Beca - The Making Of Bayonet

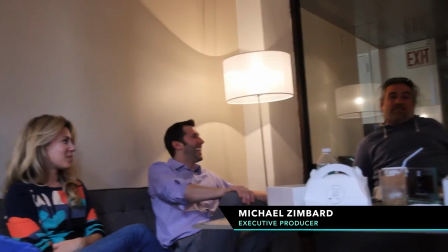0:14 Hi, I'm Michael Zimbard. I'm the president and owner of EditOne. We specialize in pre-visualization and creative content development.
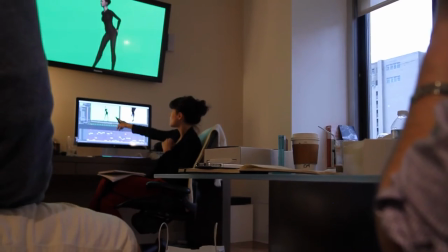0:22 I love the idea of the bayonet video right away. It was something that was going to let us show our full creative skill set on a single project
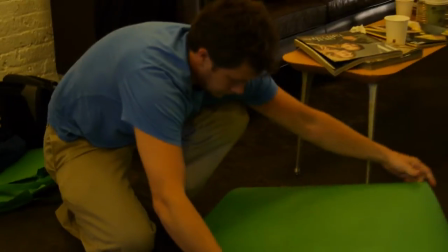0:29 and also as a team collaborate together and work on something that was solely creative.
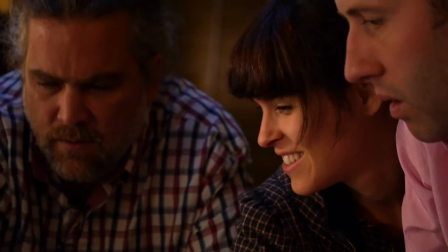0:34 My name is Zoe Schack and I am directing my first music video. It's always been a dream of mine to work with Zoey and collaborate as a Shaq sister team.
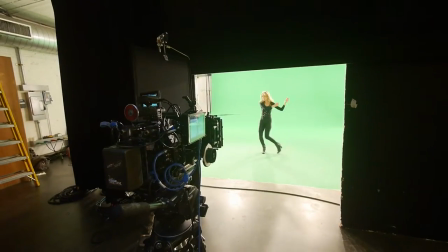0:44 Here we are on set with Becca Shaq and the Edit One crew. This is our first music video that Edit One is producing.
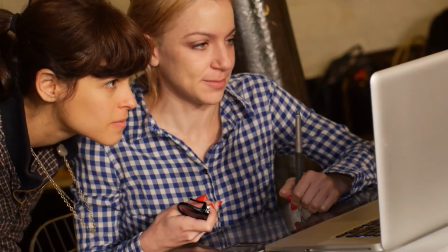0:50 Zoey, Becca, and Erica had been doing pre-production for months. We're trying to shoot it in one day, which is very fast.
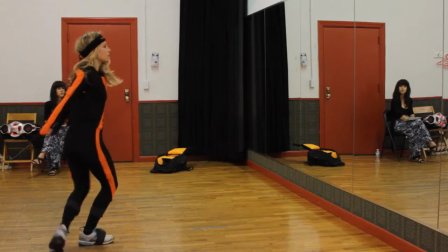0:55 So it was very helpful for us to use our inertial motion capture setup. When you put it on, the character moves like a person moves.
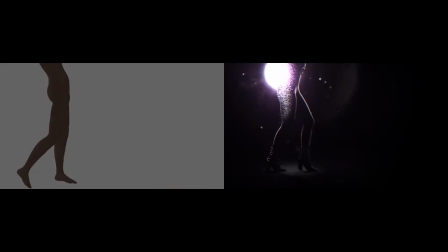1:02 I worked with our 3D artist and put together an edit of the animatic, so that really helped with our camera angles. We're able to really nail down the things that we had to get. Hi, I'm Erica, and I'm the designer and animator and composite artist for the video.
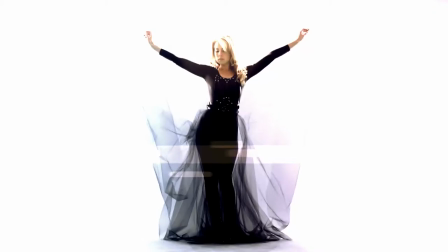1:20 I knew I wanted to keep it backlit, some particles and lights, just to accentuate the motion that she's doing.
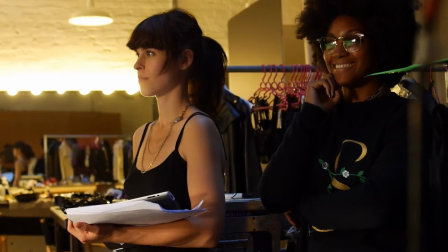1:28 When I first heard the song, I really wanted to make a dance music video.
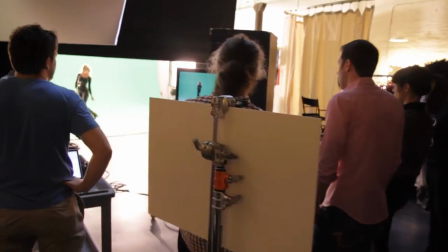1:33 And Zoe said to me, hey, wouldn't it be a great idea to have this whole song fully choreographed?
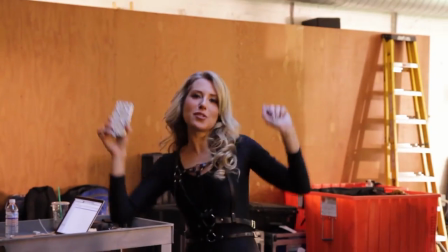1:38 But because I love the dance, and I love making other people dance, I thought it was a brilliant idea. Hi, my name is Kaori Nakata.
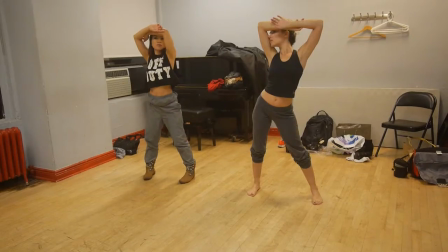1:45 I'm a dancer and choreographer, and I choreographed this video.
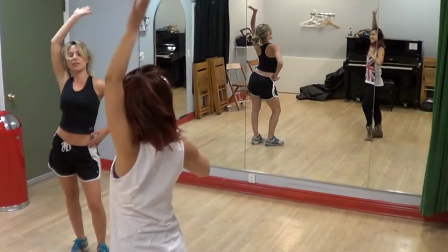1:48 Like, this dance has, like, a little hip-hop, voguing, jazz, feminine dancing, and dance for, like, a little bit element. I'm Solange Franklin, I'm styling for Rebecca.
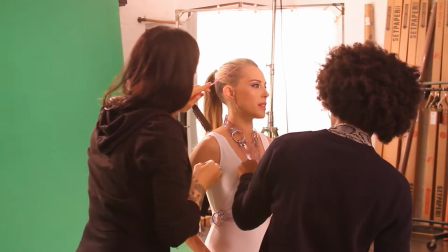2:02 I tied it into being bound by this kind of tortured love and having the freedom to release yourself.
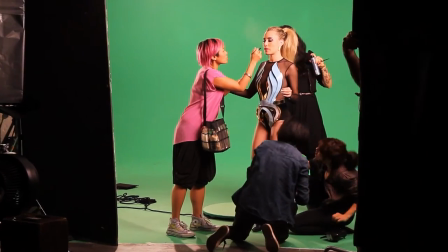2:09 There's also kind of a superhero look and it's a moment in the song when she realizes her own empowerment.
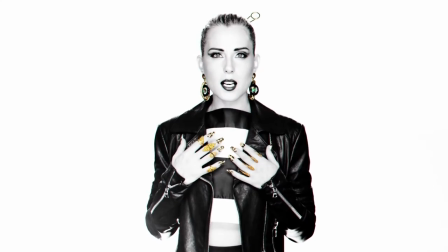2:15 We didn't choose the outfits until after the style frames. I initially just chose black and white clothing so that you'd have a lot to play with for the backgrounds. So keeping it simple and clean.
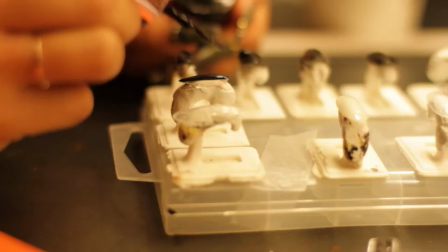Hi, I'm Sivan, I'm the makeup artist for the shoot today. I guess the inspiration was this fierce goddess.
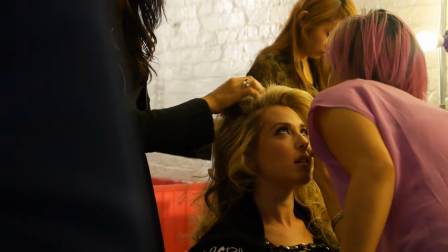2:38 She has such beautiful eyes. The first look was the cat eye. She wanted purple, which really compliments green.
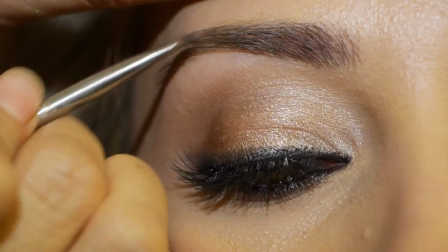2:43 It just really made her eyes just pop. We should turn that camera around on you. We gotta do more in our room. Hey, I'm Chris Birline. I'm the director of photography today. I've done a lot of commercial work with Edit One. What was fantastic about this project and what really appealed to me, it was strictly creative.
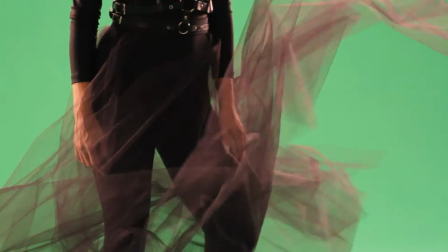2:58 Where we could push lighting a little bit, where we could push performance a little bit, try some interesting frame rates, some interesting gags and tricks, and try something new. I just want to do this every day. So thank you so much for being part of my bayonet video shoot, and I'll see you tomorrow. When I'm in Mexico, I'll Skype and make sure the post-production schedule is being adhered to. I actually wanted to paint this like blue, just to throw a little curveball in the production. but I decided at the end of the day, that's a bad idea. Erica Jaffin is keying away right now. You walk into her office and she'll just be like, every day I be rendering, rendering, rendering, which is pretty accurate. The costumes were my favorite part of the video shoot because I just felt that the normal man could relate to them. Like, it's like, you know, farmers have overalls, pop stars have leotards.